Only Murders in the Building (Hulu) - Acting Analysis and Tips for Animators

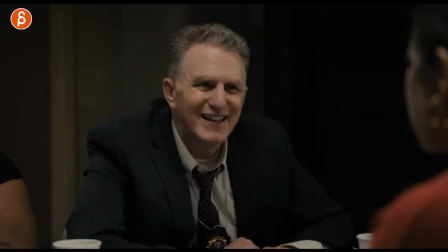0:00 Do you want to know what I realized? What did you realize?
Welcome back to an acting analysis and tips to animators. And this is a series where I take a look at TV shows and movies and I look at acting choices, posture, body language, other type of stuff that shows up in those movies or TV shows. And it's kind of like a dissection of what you could use from that footage for your animation. So if you have a new idea, how could you combine that as an inspiration and kind of take your shots to the next level, so to speak. And today we're going to take a look at Only Murders in the Building. This is season two, and the first clip is going to be all about body posture, body language, and just the posing of the characters.
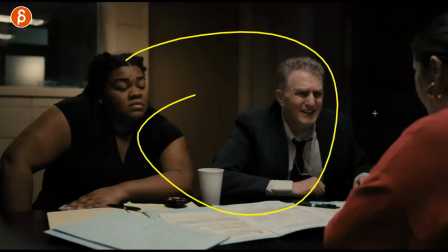0:38 And in this clip, we're going to look at the interrogation between these two, interrogating her and kind of the body language and posture. You can see how she's leaning forward. She's got the elbow on here. He has the elbow on it. They're all leaning forward.
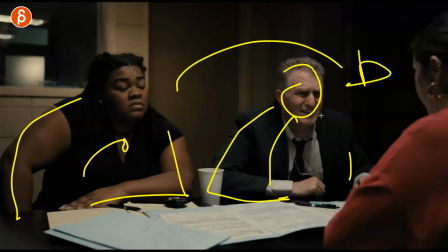0:50 They're all leaning forward towards her in terms of interrogating, intimidating, kind of the interest is here.
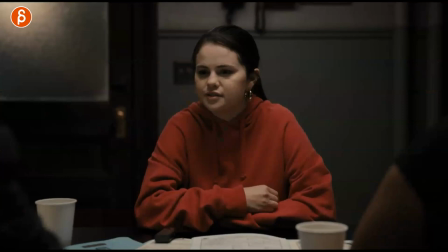0:55 So they are all leaning forward. Versus her, if we scout forward, she's fairly straight, but she's closed off. So think about the postures and the kind of the body language and what you do with the arm posing, right? It would be different if she'd be leaning back, but more about that later. So look at the contrast between these two.
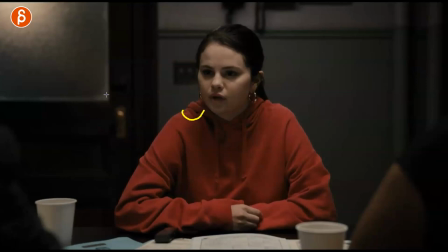1:12 And the cool thing is that she, at this point, tells the other guy something that gives her the upper hand.
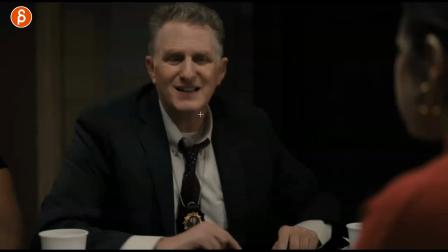1:17 And you can see how he doesn't really want to know.
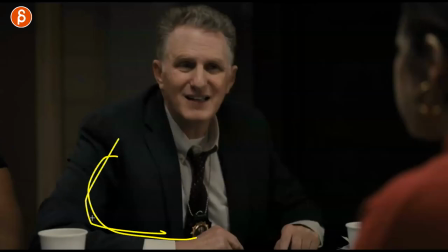1:21 You can see how he changes his pose from arm here, the elbow going back like,
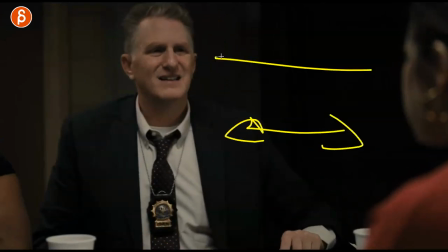1:26 oh i'm not interested right he creates a space between these two like no i don't want to know but then okay tell
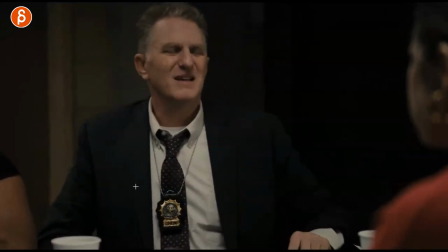1:32 me more and i love that change he goes okay he's got that little switch there
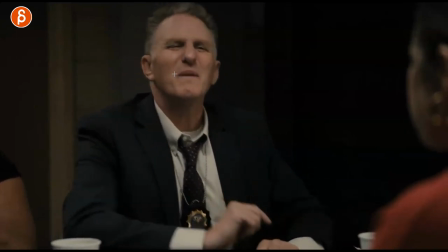1:37 in the elbow and the upper body here and how that head goes up okay okay humor me tell me more and then he goes back
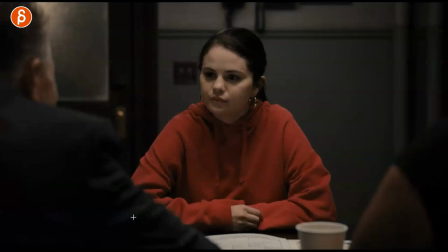1:44 forward again leaning forward towards the point of interest and i love that little head wiggle at the end there come on all right go tell me so great and she doesn't move because again she knows she has the upper hand it's a very powerful posture with that triangle pose here it's really great compared to what's going on by the way here she has the upper hand in there realize what's going on you can see that look in her so even
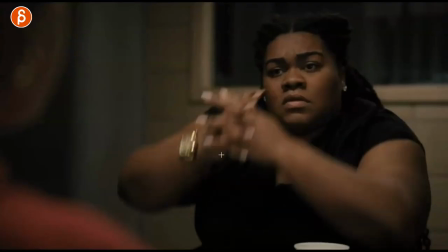2:03 this right imagine you have a character what does that mean when someone is sitting and their pose is you can't see it here but you know maybe also closed off arms
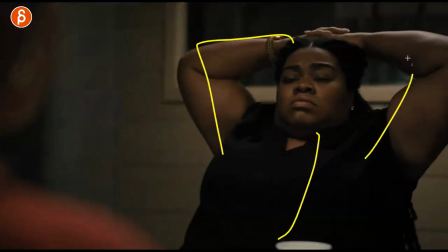2:12 crossed leaning forward compared to leaning back arms out something like okay i'm either relaxed or this is over i don't know what
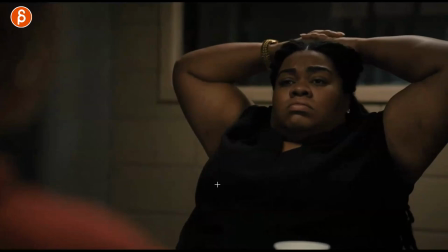2:20 to do that little sinking in here into the chair so really think about even if you have an acting shot or pantomime shot when a character sits like how
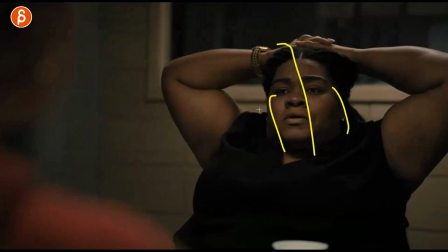2:28 do they sit what's their posture whether the arm poses is their head tilt or not for interest or not then you have him he
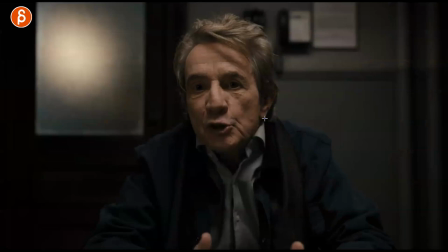2:35 is definitely a bit more tense in here tries to explain things but you can see how it's all bunched up he's definitely tense and nervous but he's still leaning forward trying to make a point like i didn't do this blah blah blah blah whatever he says here and then you have the contrast
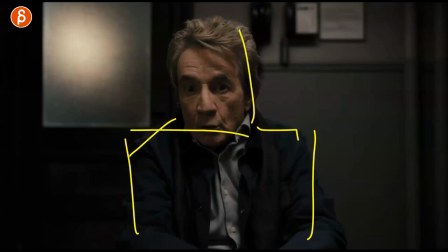2:48 between these two right so he's very much boxed in because he just he doesn't want to do anything wrong he stays within that box
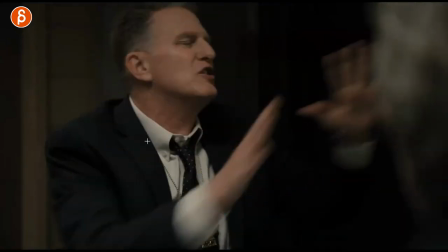2:55 versus this guy's interrogating and he can go all over the place as he can open up the scene open up the shot with those wild gestures now you can
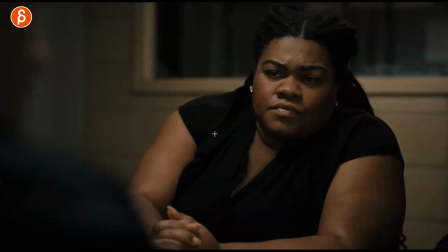3:03 see this again the lean forward is what he wants to know and you got that little puppy tilt right so whenever you're interested it'd be different
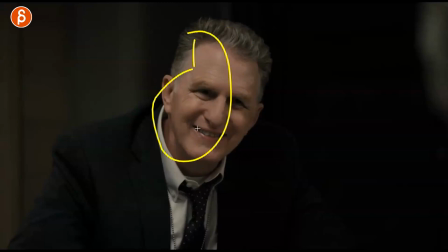3:10 if the head was like this compared to this in a shot you can go from this and then lean the head over and you can see that
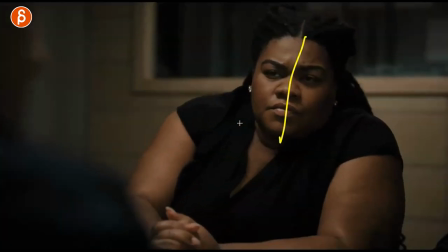3:16 kind of what I call the puppy tilt kind the tilt of interest same thing with her she's curious what he's going to say and she even has the whole body leaning
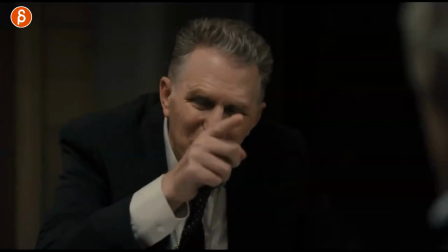3:25 over and he stays within i can see this here again the pointing it's very aggressive in terms of invading the space here probably animation i would probably use the other hand so you have a nice silhouette here or cross over to have that break frame this is
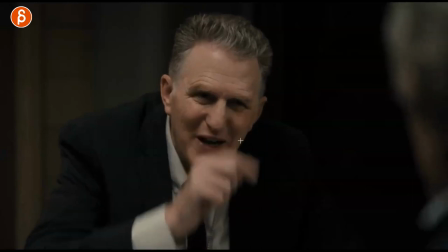3:41 a horrible drawing but that finger here wouldn't be in front of the face i would bring it out into a cleaner silhouette but you can see love this
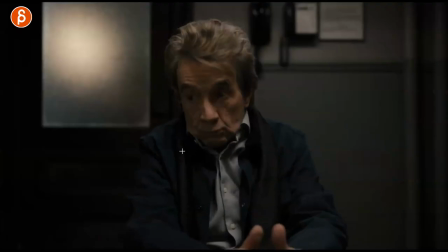3:50 again he has great little accents of huh come on come on tell me what's going on and again he stays all within that box doesn't really want to move he does have cool head accents though again this is enough gesturing with the head to make the energy work of what he's saying so